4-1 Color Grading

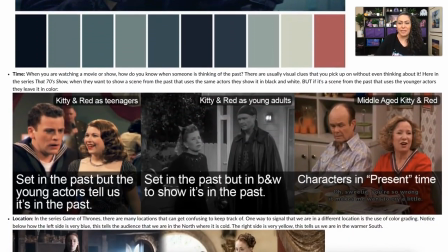[4:07]
Okay, another really great way to use color grading is to show time. So in this example, we have, this is all from the show That 70s Show, and these are all the same characters, but throughout the series,
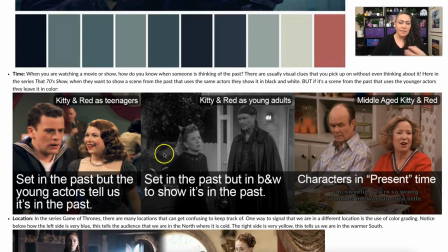[4:24]
whenever they show them, they do it by using color grading. So first off, whenever they show them as younger, they do have different actors, but they add this more of a yellowy tint to it, and it has kind of a nostalgia type of feel. This is also used that yellow,
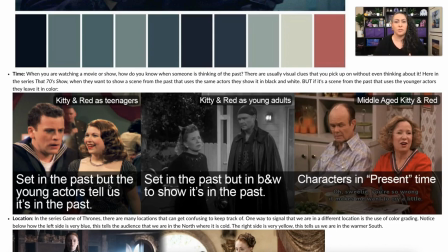[4:42]
blues, and greens all together are often used to show a 70s type of look in general, not just in the show, but in many different images as well. Now, here we have Kitty and Red as young adults, but they're using the same actors.
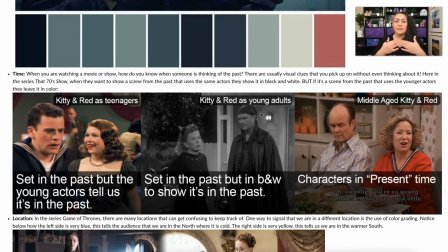[4:59]
So in order to signal to the audience that this is at a different time, they always put them in black and white.
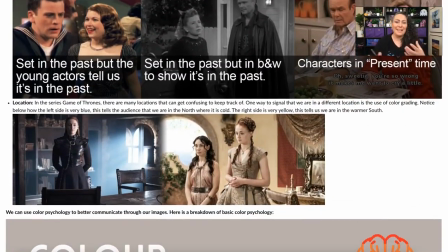[5:07]
All right. So I'm going to keep going. And I do realize that I'm using a lot of TV and movie references here. And it's really because, it's good to see the characters of a show with different types of color grading all together.
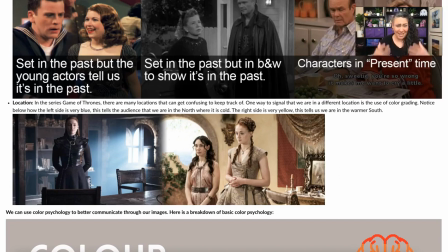[5:23]
That doesn't mean we can't use it in our photos. In fact, you're going to be using it in this week's assignment.
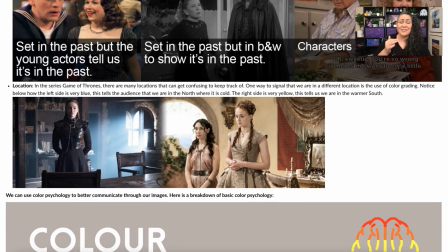[5:27]
So for this example, this is from Game of Thrones, and there's many different locations in this series, and it can get really confusing. So one of the ways that they show that, they're changing locations is through color grading. They also do it in other ways, such as how they're dressed and such, their hairstyles.
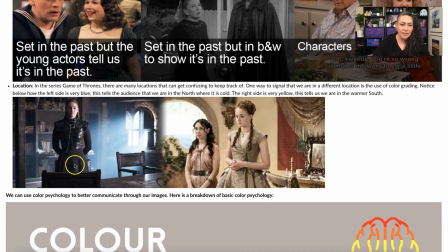[5:46]
But you'll notice right off the bat that this has a very blue tint to it, and this is also supposed to be in the north in a cold area. Whereas this has more of an orange tint or yellow tint to it, and this is supposed to be in the south, which is supposed to be a summery and warmer place.
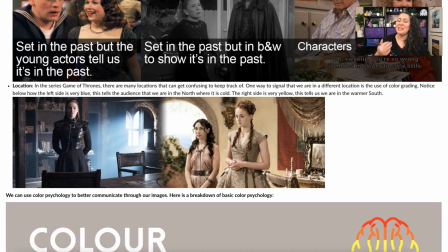[6:06]
And you might be thinking, duh, this is obvious. Well, pay attention to movies and such, and images in general. When you're looking at them, you'll start to notice that this happens more and more. Well, it happens pretty much on everything.
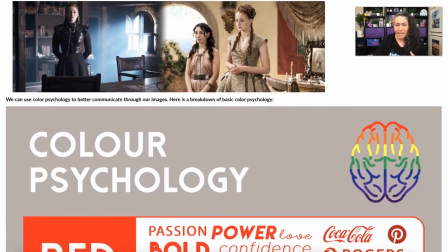[6:19]
All right, so next, here's a basic psychology chart, and I added this so you guys can, when it comes to your project,
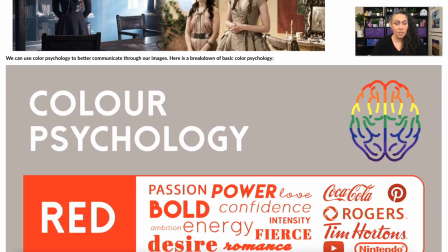[6:27]
you're going to pick colors based on color psychology in order to affect the communication of your image.
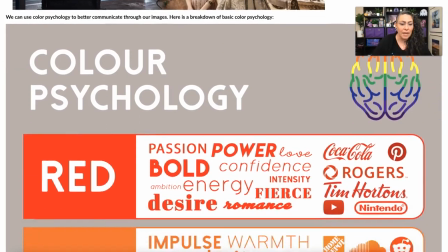[6:35]
So very quickly, let's just scroll through this. So we have red, passion, bold, energy, desire.
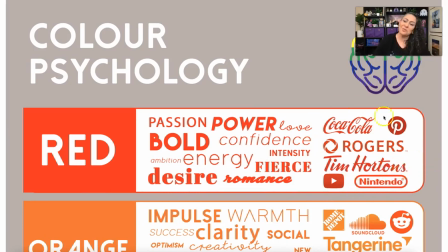[6:43]
Like I said earlier, it also connotes danger. And what's really cool is we also have, this chart has some of the different brands that use this as well.
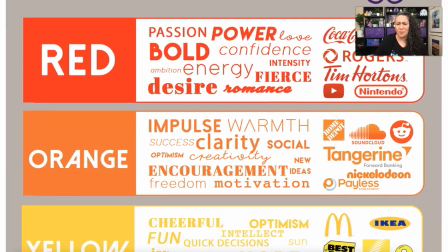[6:52]
Okay, so we have orange, impulse, clarity, motivation.
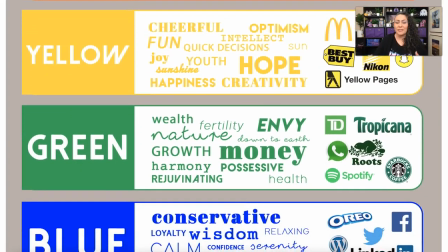[6:57]
Yellow, cheerful, fun, hope. Green, wealth, nature, fertility, harmony.
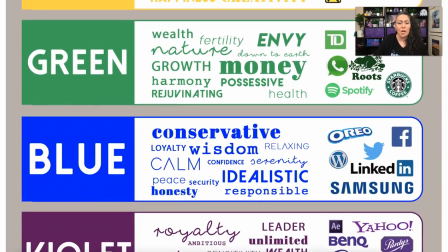[7:05]
Blue, conservative, wisdom, calm, idealistic, responsible.
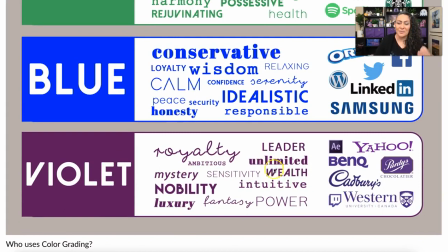[7:13]
Violet, royalty, wealth, nobility, luxury. And what's kind of interesting about this, these different adjectives for violet is that this is actually based in a historical sense, because way back in the day,
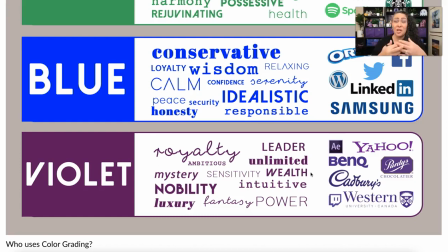[7:31]
violet and, violet in particular was really hard to create when it came to garments. They had to use very specific dyes that were hard to get a hold of, and so only the most wealthy could really afford to get anything that was violet or purple.
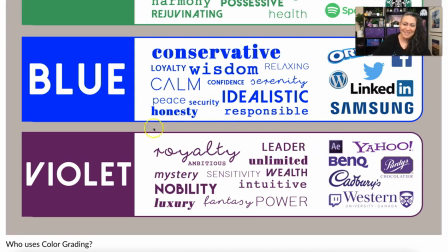[7:48]
So that has carried on throughout the ages, and we still have this idea that violet means these things.
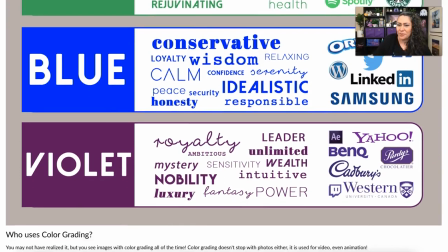[7:56]
All right, so who uses color grading?
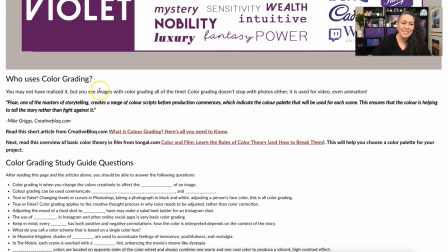[8:00]
You may not have realized it, but we see images with color grading all of the time.